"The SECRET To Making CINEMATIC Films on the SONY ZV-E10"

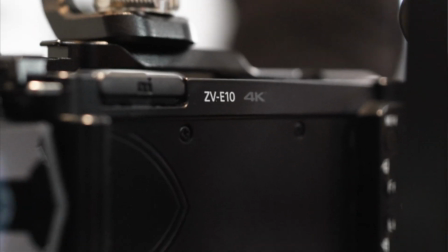0s
I've had the Sony ZVe10 since it came out in 2021, and I've used it to shoot commercials, films, and more. When you first pull it out of the box, the footage you start shooting may not quite look good enough to be in a Hollywood movie. But believe it or not, there's just one simple change that you can make to transform your footage from looking like this into looking like this. And it doesn't even have anything to do with the ZVe10. If you've been following the channel at all, you'll know that I put out a short film 2 weeks ago that I shot on the Sony ZVe10.
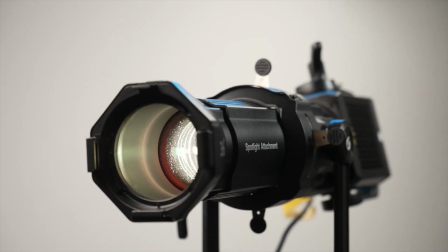25s
The goal of the film was to prove that you don't need tens of thousands of dollars of equipment or years spent in film school to make incredible films. And looking at the footage from my story, I think I accomplished that goal. But here's the thing, the Sony ZVe10 isn't the reason that this film looks incredible.
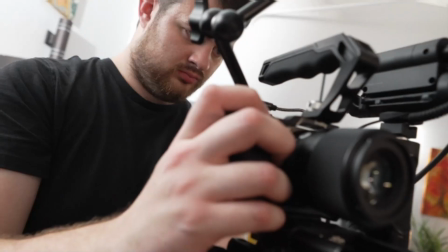40s
Some great lenses definitely helped, and I made a video last week all about the affordable lenses that I used for shooting my story, but what really made this film look like $1 million was the lighting. Here's those two shots that I just showed you a minute ago.
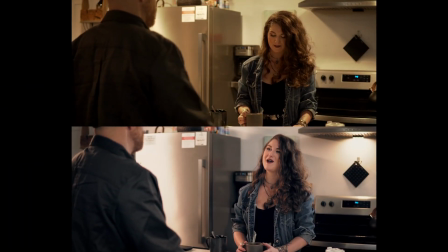52s
The only thing we changed in between recording these two shots was the lighting. In the shot on the left, you can see that it's just natural, normal lights in the room that were turned on, but for the second shot,
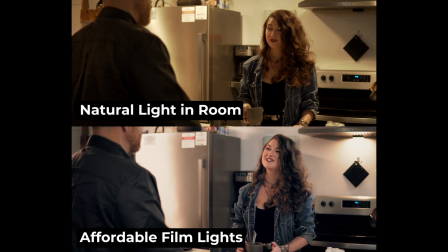61s
I turned all the lights in the room off and lit it using just a couple of relatively inexpensive filmmaking lights that altogether cost about the same as
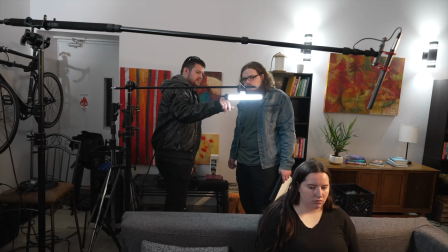69s
the Sony ZVe10 itself. So after turning all of the lights in the room off, the first thing we did was bring in the Godox TL120 to key our talent, Trick, from screen left.
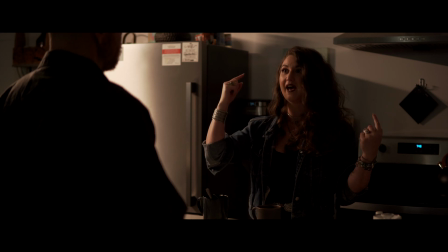78s
The idea behind placing this light where we did was to mimic the point lights in the ceiling of the location. When you're lighting your scenes, you really want to make sure that you do everything you can to make your light feel motivated, meaning that even though you're just setting up a light to light your subject, you really want to put it somewhere that it would actually make sense for the light to be coming from in the room.
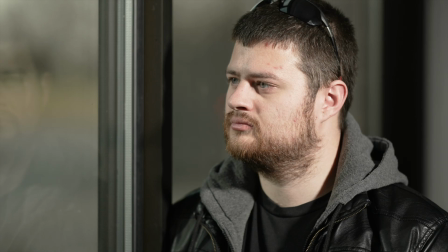96s
Take a look at this shot I just recorded of me looking out a window, for example. Doesn't it look weird that there's more light hitting my face from the opposite side of the window?
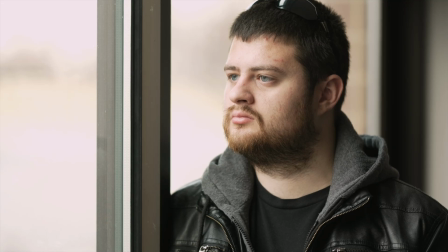104s
Look how much more natural things look if the light is coming from the window itself. Now, this example is obviously pretty extreme since I'm standing right next to the window, so let's push off the wall a little bit.
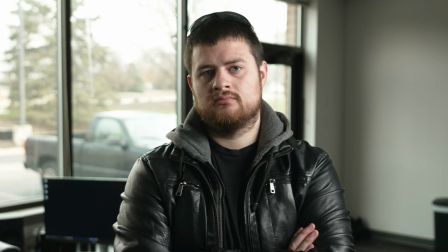114s
Again, here's the unmotivated light coming in from the opposite side of the window, and here's the shot where the light is being motivated by the window.
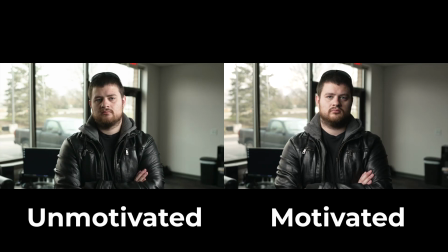121s
Here we're just taking the light that's naturally in the room and manipulating it to look more cinematic.
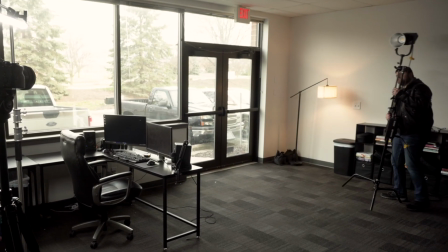126s
And if we bring in a lamp on the other side of me along with a warmer light, you can see how great this shot is starting to look. Essentially, this is what we're doing with the scene in my story. So we've got the TL120 motivated by the point lights in the ceiling, but what's next?
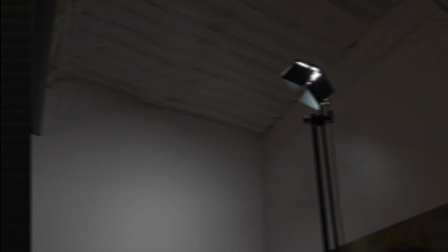139s
Next, we're actually going to add a little bit of light to the background. So I've got a Neewer 660 raised way up on a C-stand positioned off-screen right.
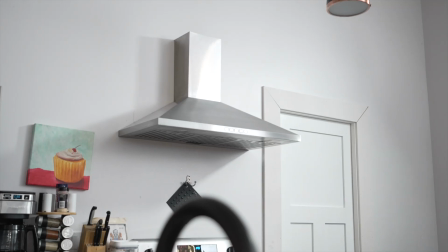147s
My thinking with this light is that there could be a skylight over there that you just never see on camera with some moonlight coming in.
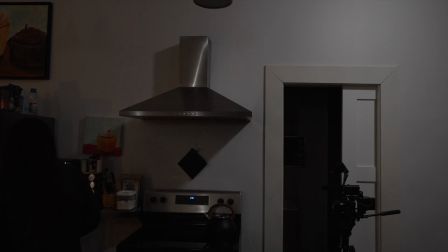152s
So I set the light to the coolest color temperature possible to make it look more like moonlight so that we could have some contrasting colors in between the warmer TL120 and the cooler 660, and just to raise the exposure of the background a little bit since it was looking pretty dark.
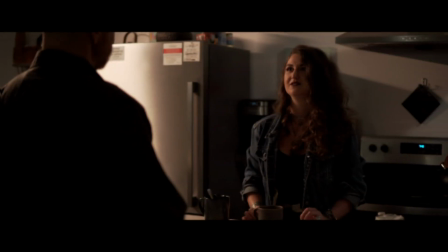166s
For the next light, we're going to follow that same line of thinking and add a really cold hair light off Trick's shoulder using the Godox TL30.
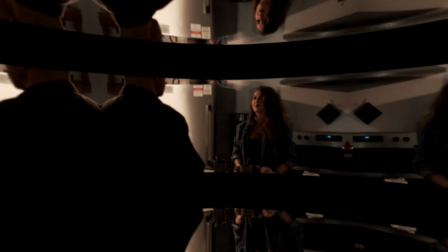173s
This is basically a mini version of the TL120, and it really helps her pop off the background. And it helps the moonlight feel a little more natural in the scene.
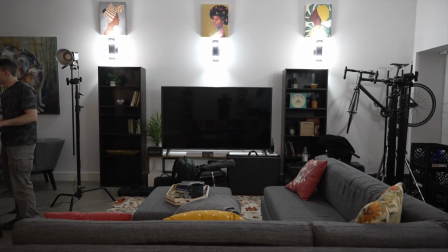180s
And in reality, again, there's no windows in the room, but you never see this half of the room in the film, so reasonably, there could be a window over there with moonlight coming in, adding some ambience. As long as we stick to this for the entire scene and always have this cooler light coming in from that angle, it's actually a pretty convincing effect, and it looks pretty natural. Next, again, to add some color contrast against all of the blue light that we've just introduced and raise the exposure of the background just a hair more,
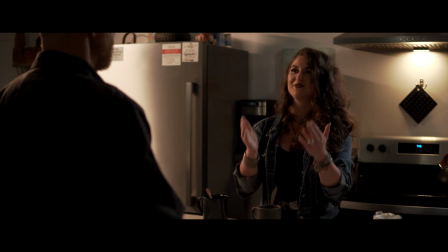204s
I'm going to turn on this aperture MC that I've got positioned to look like an oven light. The real oven light had this weird green tint to it, which is why I opted for using the MC instead.
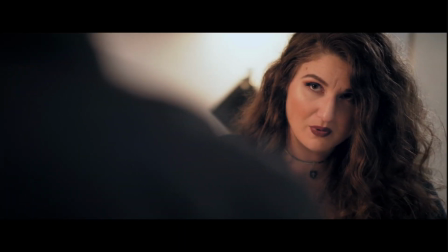213s
In retrospect, I kind of wish I'd turned the intensity of this light down just a smidge, but it's not really that big of a deal.
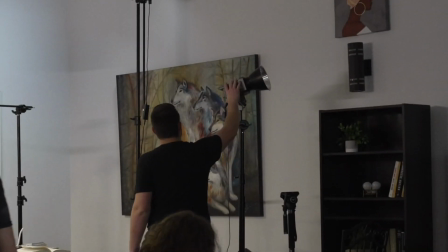220s
And finally, to bring the exposure for the whole scene up, I'm just blasting an aperture 100D against the wall over here that you never see in the film.
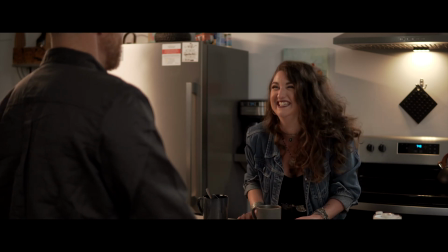227s
Again, making it look like there's some ambient moonlight coming in through the big window over here. The aperture 100D is also set to a cool 5600 Kelvin, which again, just emphasizes the contrast between the warmer TL120 and MC against the cooler light sources.
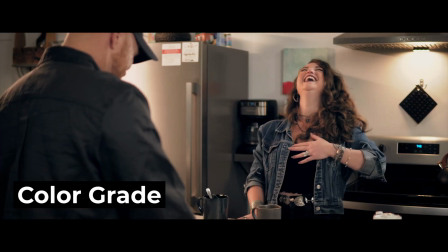241s
And this is pretty much the lighting setup we used to shoot the entire film.